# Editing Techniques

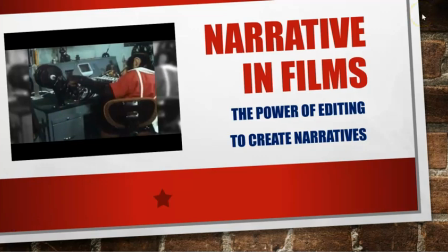[0:00]
Hello, everyone. Welcome to another mini lecture for 2090 summer session. So we're going to talk about how editing works in film. Now, we could talk a lot more in depth if it weren't a summer session. So we're going to go over just a few concepts with editing and how you kind of create narratives through editing,
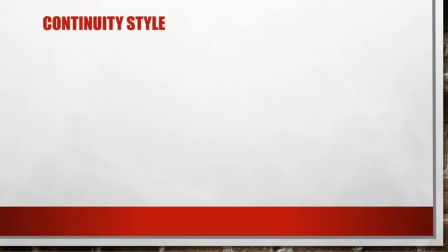[0:19]
because obviously that's kind of concerned with our class since we're literature and film. Now, continuity, you've probably heard of this. This is a storytelling element as well as obviously with film and editing kind of element.
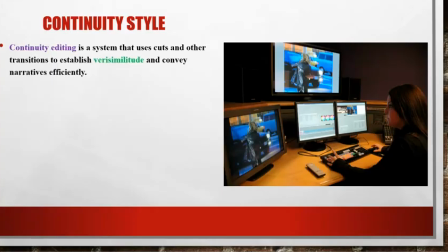[0:34]
How do we take all the shots, sequences, all that, put them together? Most films are not shot in logical sequence, linear sequence. It's all what you could shoot the day of and so forth.
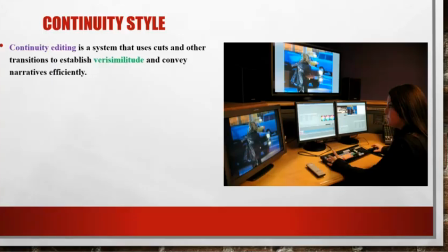[0:48]
So what we have is continuity editing, and it's a system that uses cuts and other transitions to establish that idea of verisimilitude, right? The truth seeming and convey narratives effectively. So the whole point of editing is to minimize the mental effort on us as viewers, as audience.
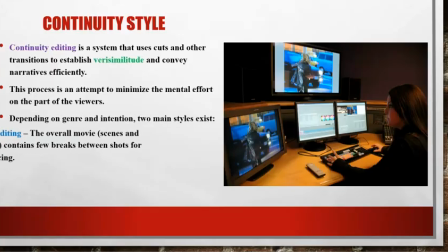[1:06]
So the two main styles that we'll look at today are invisible editing, where the overall movie, scene, sequences, so forth, contain very few breaks between shots or usually for slower pacing.
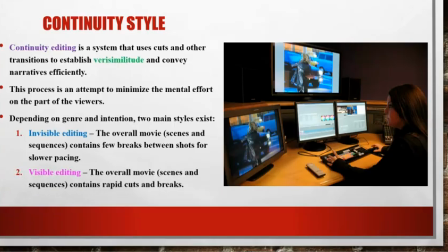[1:20]
And then visible editing, overall movie scenes and sequences contain rapid cuts and breaks and so forth. Each genre uses them, that's the thing. There's no, like, if you're going to make a horror movie, there are times where you want visible and there are times where you want invisible.
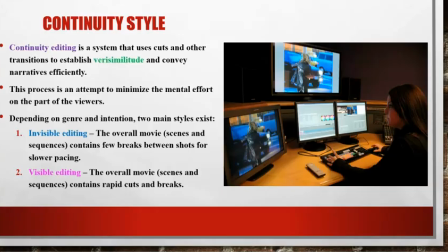[1:35]
If you're going to make a drama, a comedy, there are times that you're going to be using invisible and invisible.
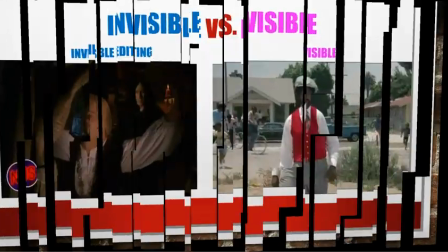[1:40]
There's a lot of good mix. Nowadays, of course, most movies are really bombarded with visible editing.
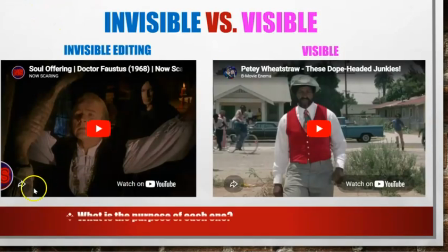[1:46]
So I'll just take a couple of scenes from Faust and Peter Restraw. So regardless of whether you saw these movies, you'll see the kind of editing techniques in place.
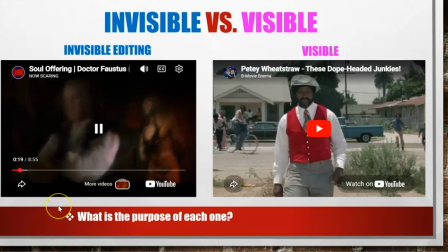[1:57]
So this sequence, when we have Dr. Faustus monologuing, while we have these kind of Vaseline type, we don't. It's not a cut, but it's just to help the scene along. But notice how there's no cuts, right?
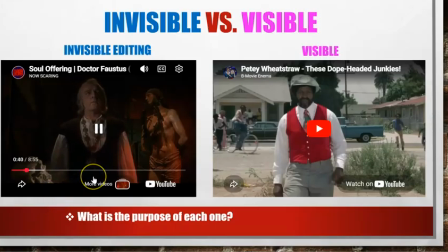[2:17]
We're just having the monologue, the thoughts, and there are absolutely no cut at all. Which creates obviously very boring kind of elements sometimes for modern audiences. We do have, again, a little bit of a cut, right?
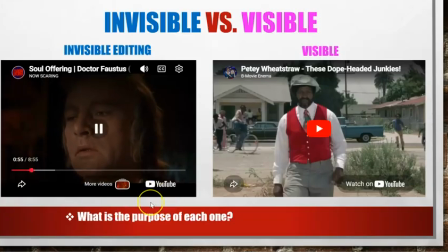[2:34]
We have a cut to, close-up shot of our character. But notice, again, lingering. We've been on this for several seconds. No other cuts. Now when we jump to Petey Wheatstraw, let's take a look at just a few seconds.
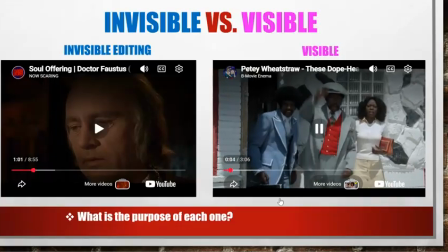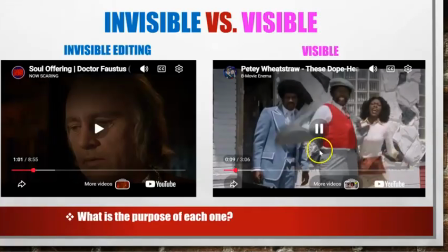[2:53]
So we have that first establishing shot of them in the house, and then we cut back and forth.
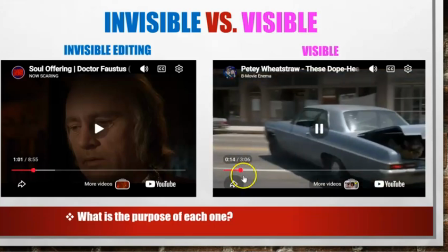[2:58]
Notice in just 12 seconds, 13 seconds now, we've had several cuts, right?
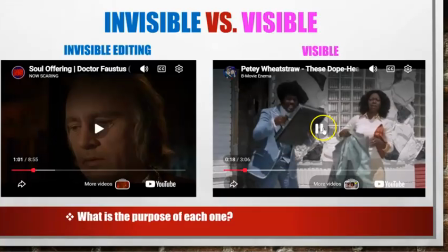[3:04]
And now we're even going into
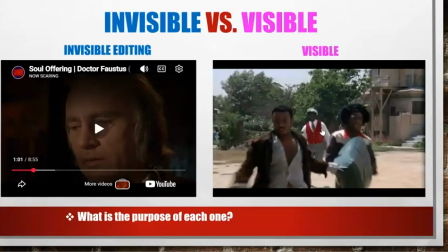[3:09]
just 25 seconds. We have a zoom in and then cuts.
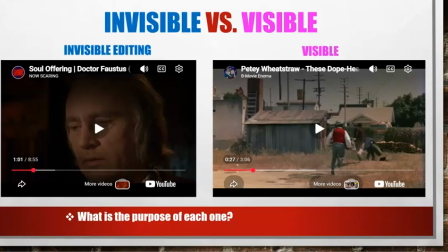[3:14]
And so, again, for the purposes of comedy, what Rudy Ray Moore and Remorque were trying to accomplish, again, fast pace, right? Notice how we had a long amount of time, right? Going, I cut the scene down a bit,
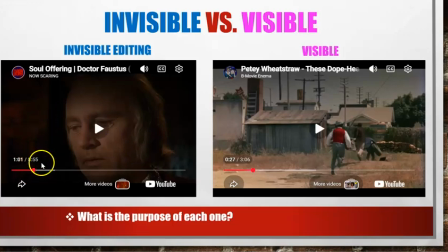[3:29]
but we had several seconds of just no cuts and just one cut when we finally had one. Whereas here, in just a matter of 27 seconds, we have numerous cuts.
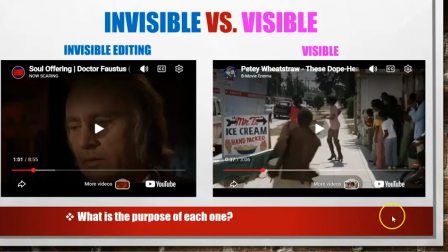[3:39]
So the purpose, obviously, is to quicken, right, the action, to again, slow the tension down. Sometimes you want a more intense feeling.
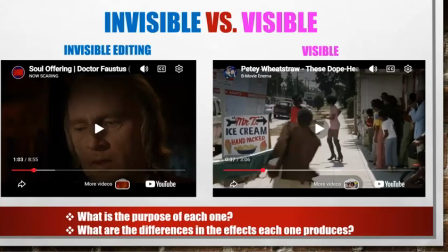[3:54]
Sometimes you want to build tension. So therefore, you're going to use invisible. Sometimes you want to have high energetic kind of scenes, so then you're going to use visible.
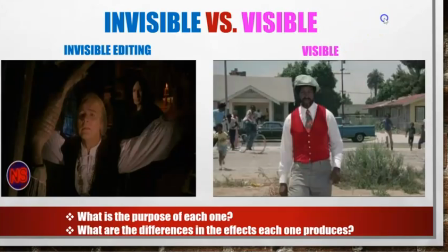[4:02]
There's no real better way. It's not like one is better than the other. As I said, most use both in a film.